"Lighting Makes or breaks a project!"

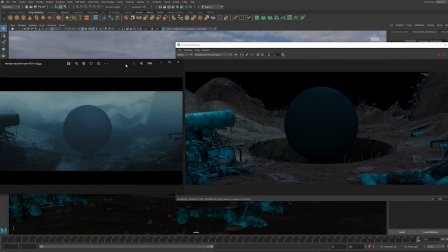But when I look at the reference, it's still not matching, so I also set up some light blockers, so it looks like there are some other mountains out of frame. To make the shapes from the details more visible and also the shot more interesting, I set up some rim lights.
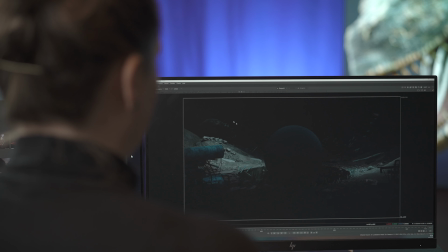And I set up some here in the back, then also some here in the front,
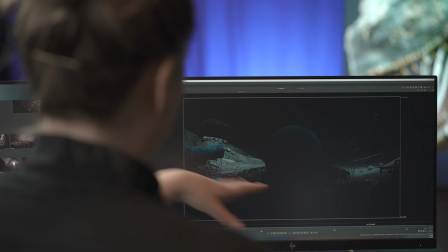and I set up one here on the left side on the pipe that is guiding the viewer's eye right into the middle where the main character is. And now with the dramatic lighting, I can turn the sphere into a superhero.
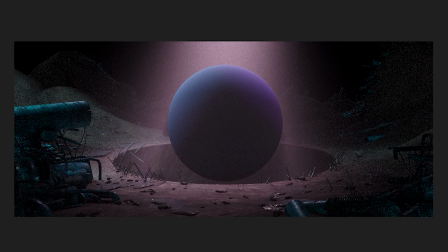Nah, better a supervillain. Here I decide to make the light more intense. It's not a villain, it's a supervillain.
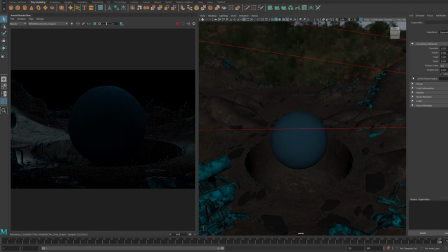So I choose another high contrast orange light and put that at the bottom of the sphere. And this is how you light up an evil character. So now the light setup is ready and I can jump into another program to finish the look.
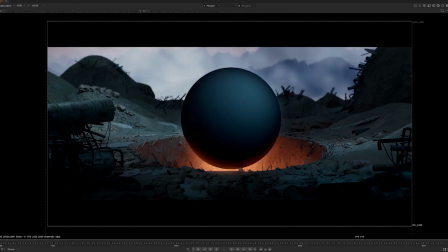So in here, I set up a nice background that fits the perspective and also the color mood. And after that, I color correct it to lift up the values and match the reference better. For the atmosphere, I layered some fog and cloud footage over the background, over the middle ground and also over the foreground. And that makes the objects in the back less contrasty and gives the shot depth of field. To make this effect even stronger,
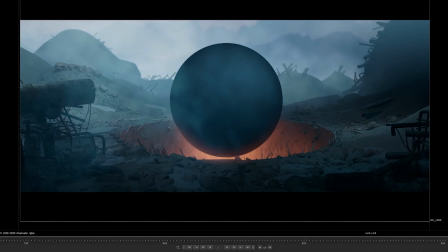the last step for me is to blur the very far objects in the background and also the ones which are closer to the camera, so that the focus point is right in the middle on the sphere.
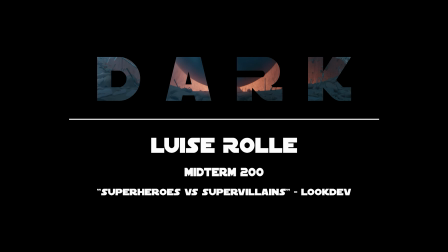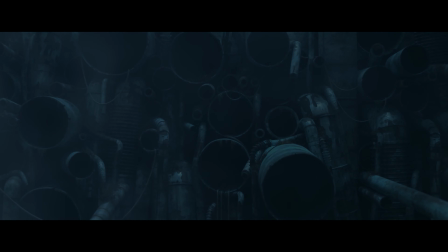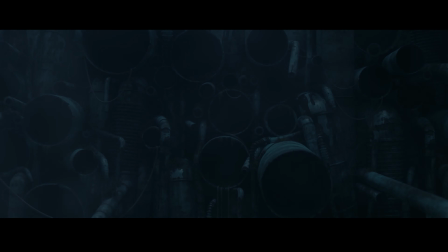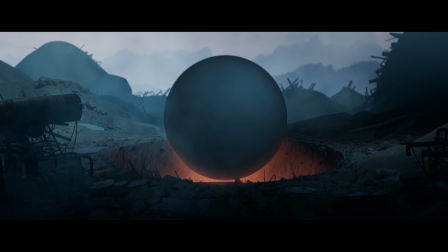And that's it. This is all the magic. So, back to Benny. Yeah, thanks Luise, it was a pleasure to have you here. So, and if you guys like this video, make sure to subscribe to our channel and leave us a comment down below. And I see you in the next video.